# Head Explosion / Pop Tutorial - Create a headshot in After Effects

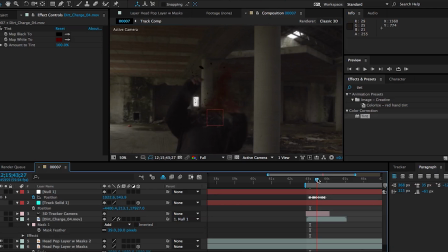Now, of course, this looks pretty silly on its own, but the reason why I decided to pick this specific asset over any other one is because it had some chunks that
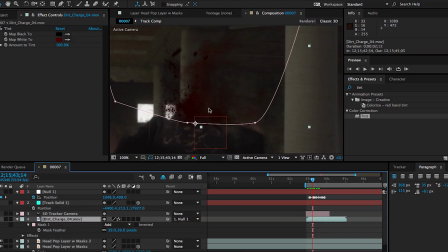had more like debris shooting up with the blast and that helps adding some some elements some gory elements that could be seen
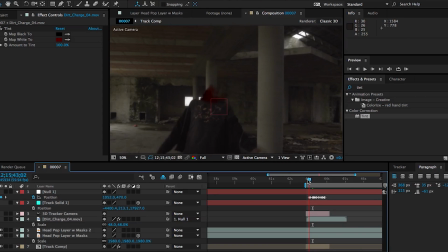as chunks of his brain or I don't know you can go as graphic as you want with how you see this but of course
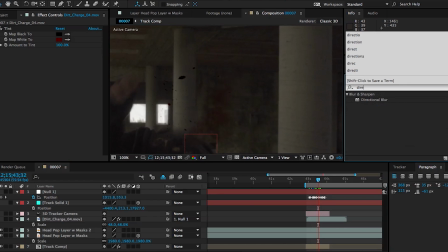we're not just adding this one element we're going to be layering in quite a few elements and you can go as detailed as you want then we're add some
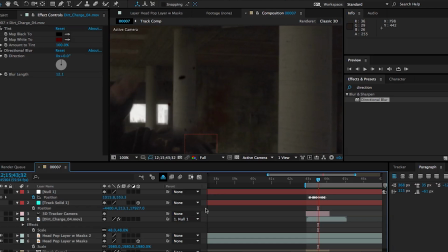directional blur and it's it's always good to blur out your assets but this one in particular needs a little bit of directional blur since we have this stuff shooting
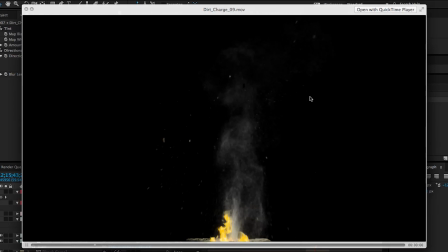up and you know most of these assets assets from action essentials 2 or most assets online are shot at really high shutter speeds a
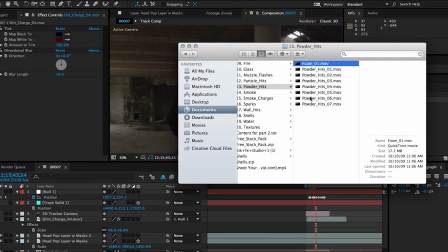little bit slower than usual so you can get all that crisp detail so it's our job as compositors to crap in that footage down to match with the
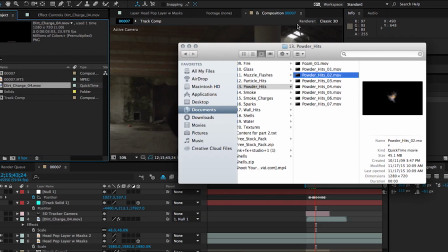footage that we shot crap and is that a word make it make the footage make make the elements look crappy I don't know it's a
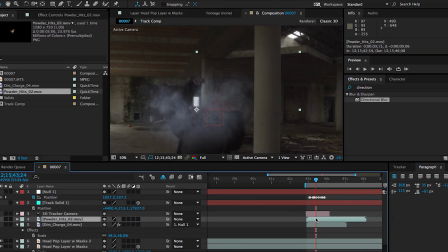word now so anyways you know it's important to remind yourself that everything you shoot isn't perfectly sharp and you always need to check back whether your assets match with the blurriness or sharpness level of what they're being placed on because that might not be a dead giveaway of effect being an effect but
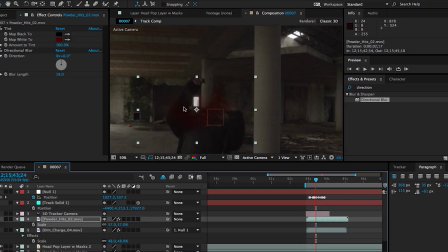it definitely adds to people understanding that it's not really in your scene and then finally I'm going to show you a third type of asset that you can use from these types libraries to use as blood that aren't really intentionally made to be used as blood and that is some bouncing debris.
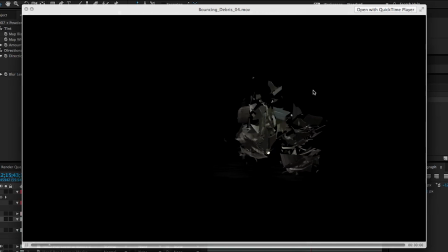I've used this quite a bit in in this video and that is because when I was watching gameplay footage of Call of Duty Black Ops 3 whenever you do
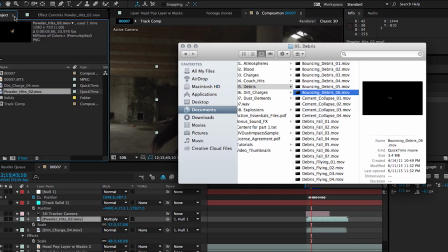headshots you really see that head and chunks just flying out and what I did is pretty much the same thing as all the other
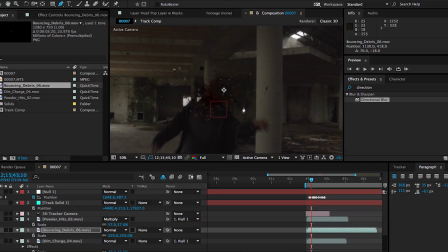effects I added this bouncing debris asset I created a mask so you don't see the parts sort of laying on the ground and then I just added that same tint but instead of using the directional blur I used a radial blur and instead of leading it to spin I set it to zoom
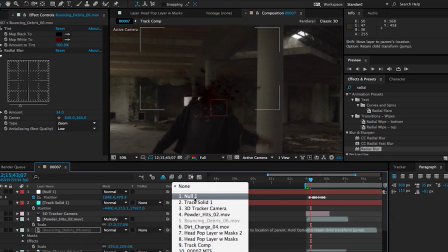so that it matches with the type of movement that it has.
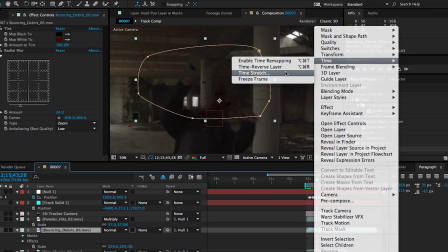And then of course you can add some actual blood assets into this whole gory mess and as you noticed I only just sort
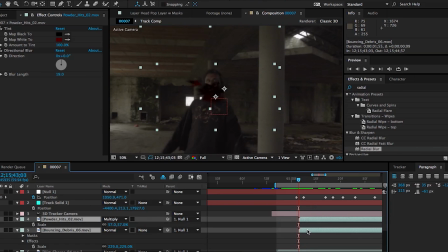of threw in one layer out of all these categories but you can go as detailed as you want You can add as many layers of blood,
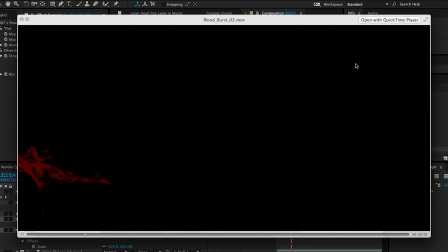of dirt shooting up, of dust, of puffs, of whatever. And that will add some realism and some detail to your effect.
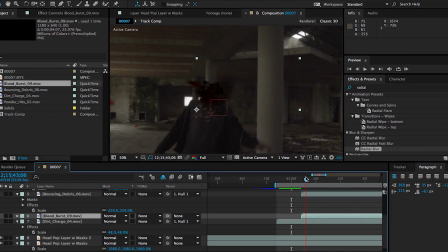But this is just an example just to show you what you can do with different assets. And then you can add some final just blood squirts. Now the reason why it's good to mix and match all these different types of assets is because most of the blood assets that you get,
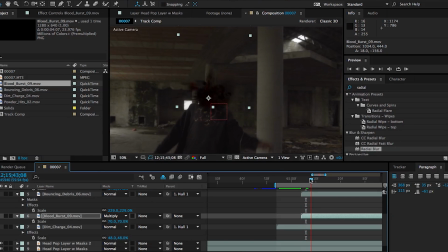whether it's from detonation films or action essentials, the blood acids are just these really sharp liquid elements that are just shooting out. Well, I don't know about shooting a real person, but when you see people getting shot in movies,
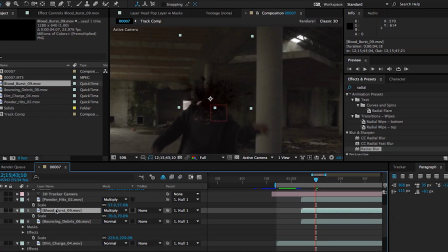whether it's because of the squibs or just the way that blood squirts out, it's not always a perfect stream of liquid shooting out.
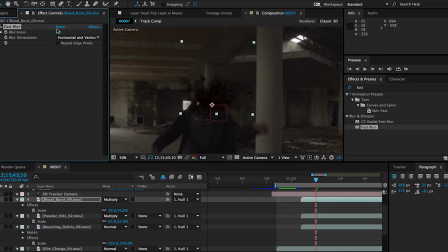There's also those smaller particles of blood that create this sort of misty look around the blood squirt. So that's sort of the idea behind all of this. of this sort of technique explored in the upcoming tutorial where we're going to be looking at how to create realistic blood hits.
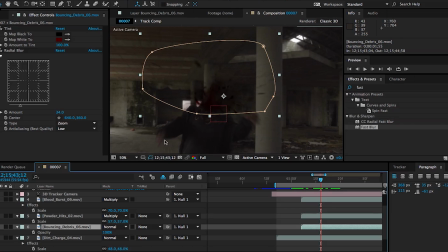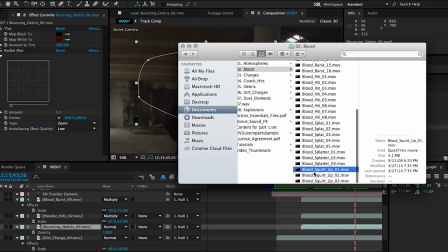And then I added some blood squirting up as the guy's falling down so that, you know,
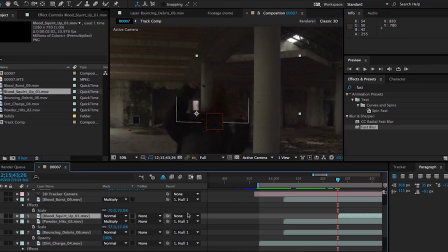there's probably some severed veins or something there that's just squirting up this blood as this guy's falling down. Anyways, guys, that is it for this tutorial. I hope you learned something new from this. I hope it was useful.